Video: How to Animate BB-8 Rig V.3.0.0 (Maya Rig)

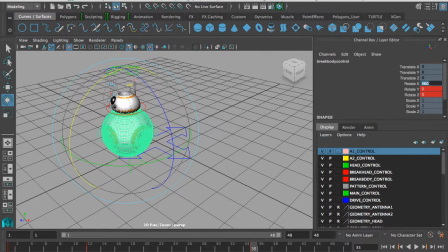(3:56)
might be a little too many rotations so I might dial that back to 280 or something and you pretty much just keep going
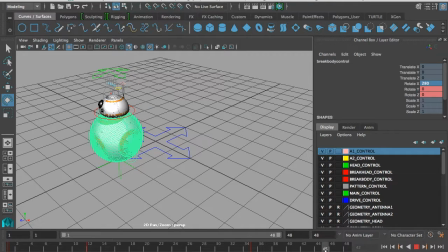(4:10)
until you end up with something that you like you know and we might make this say 300 and press s on that I would go into much more detail and
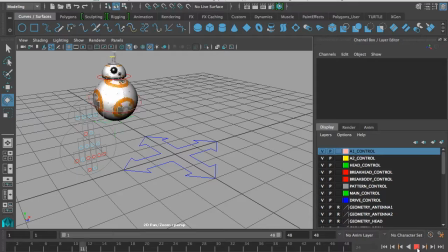(4:24)
get really precise with this but that looks pretty okay in my opinion and after when you animate something like
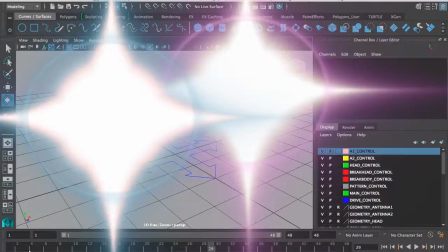(4:34)
this you can go back see how his patterns are kind of in line with his head it's
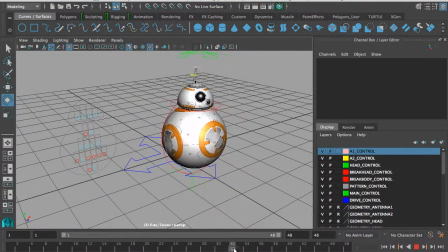(4:40)
kind of linear and it's kind of robotic so what we can do is click on this
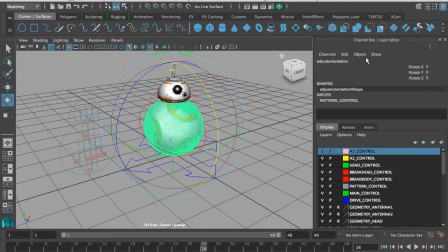(4:45)
inner control here this gray kind of adjust orientation control this gray
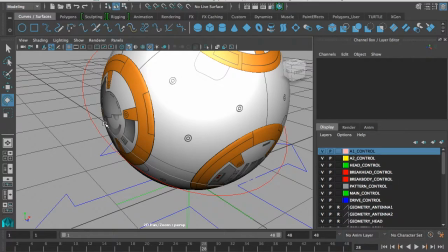(4:51)
it's hardly visible but it's here this gray control and you can rotate
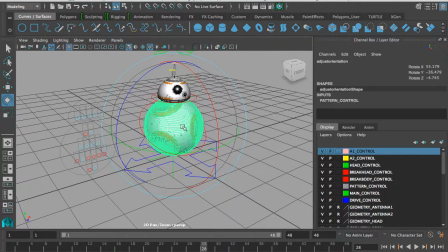(4:58)
it in any direction that you want and kind of break up the patterns a bit and make it feel a bit more organic and now it kind of rotates based on the patterns that you've adjusted so at any point in time you can go in and
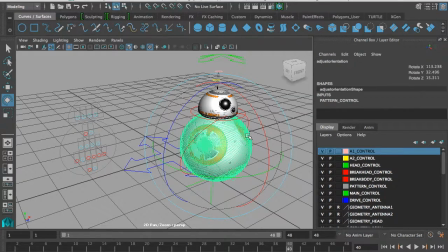(5:18)
reorientate the patterns any way you like and the kind of sphere will still rotate along the red control,
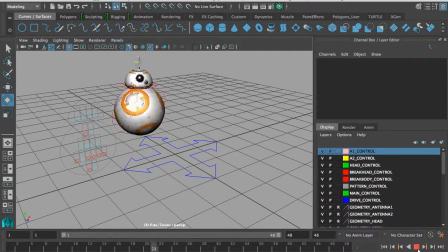(5:27)
so that's a pretty cool thing. That's just the body. Now we can go back and animate some overlapping action or secondary action with the head.
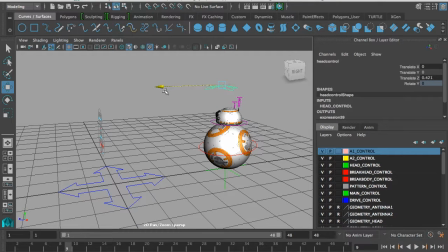(5:41)
Just before he starts to move, I might make his head move forward. He anticipates, so he kind of anticipates the movement just before he starts to move he might move his head forward so it depends
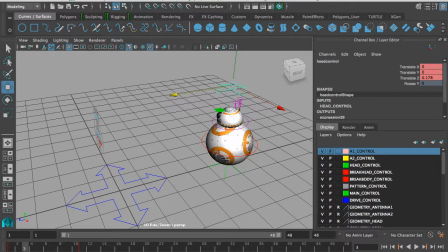(5:56)
on whether his body is moving faster than his brain or his brain is in control of his body so let's just say his body is moving faster than his head you know so his head would move back a bit this would be overlapping action so secondary action would be something like Like,
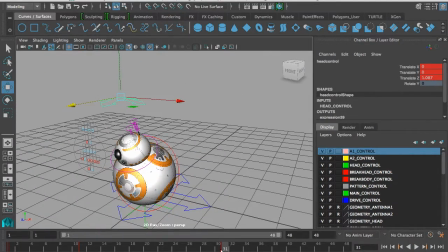(6:15)
if you're in control of your body, you know, his head would move forward, you know, because he's directing his body to move that way. But let's say his body is moving faster than his head.
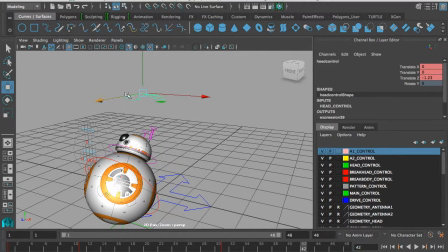(6:30)
And then he kind of slows down a bit, like this. So I'm just hitting S on my keyboard, and maybe his head goes back just a little bit.
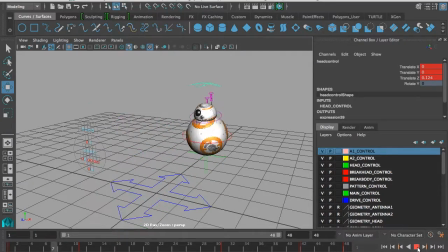Let's just make him look around like all curious and stuff So
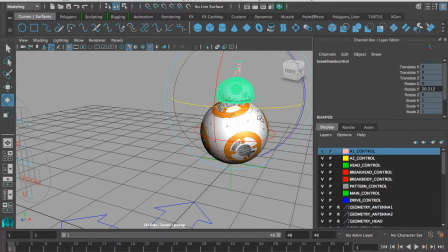(6:55)
selecting the red control I just rotate the head
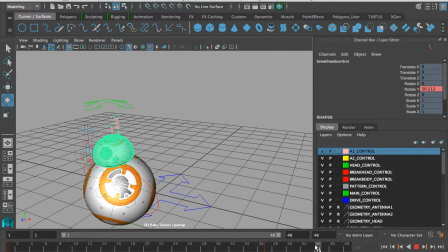(7:02)
It depends on how you want it to rotate like smoothly or like robotically
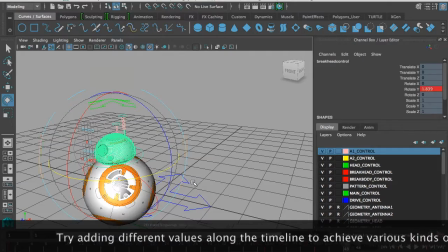(7:11)
Just gonna make it move like this
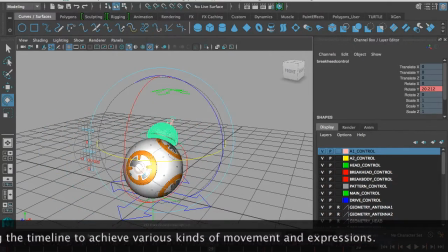And just make him move side to side for random reason
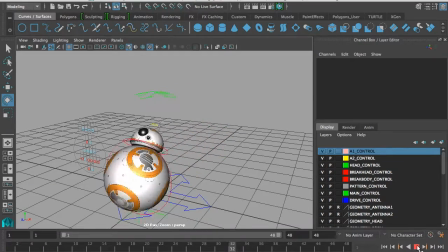I don't know, he looks like he's in some kind of panic
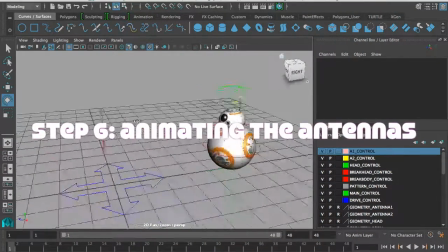(7:40)
And if you want to go further and add a bit more detail
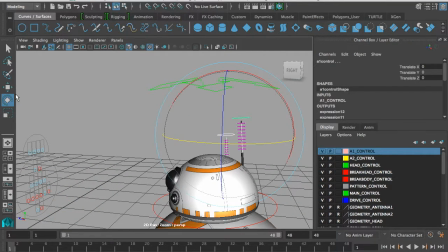(7:44)
After when I animate the head, I just go in and start animating the antennas So I might start with one antenna
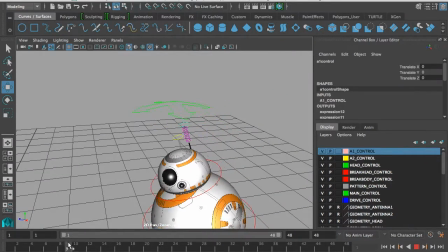(7:52)
And start thinking about the physics of it So it starts here and then his head is moving forward so this would move back a little bit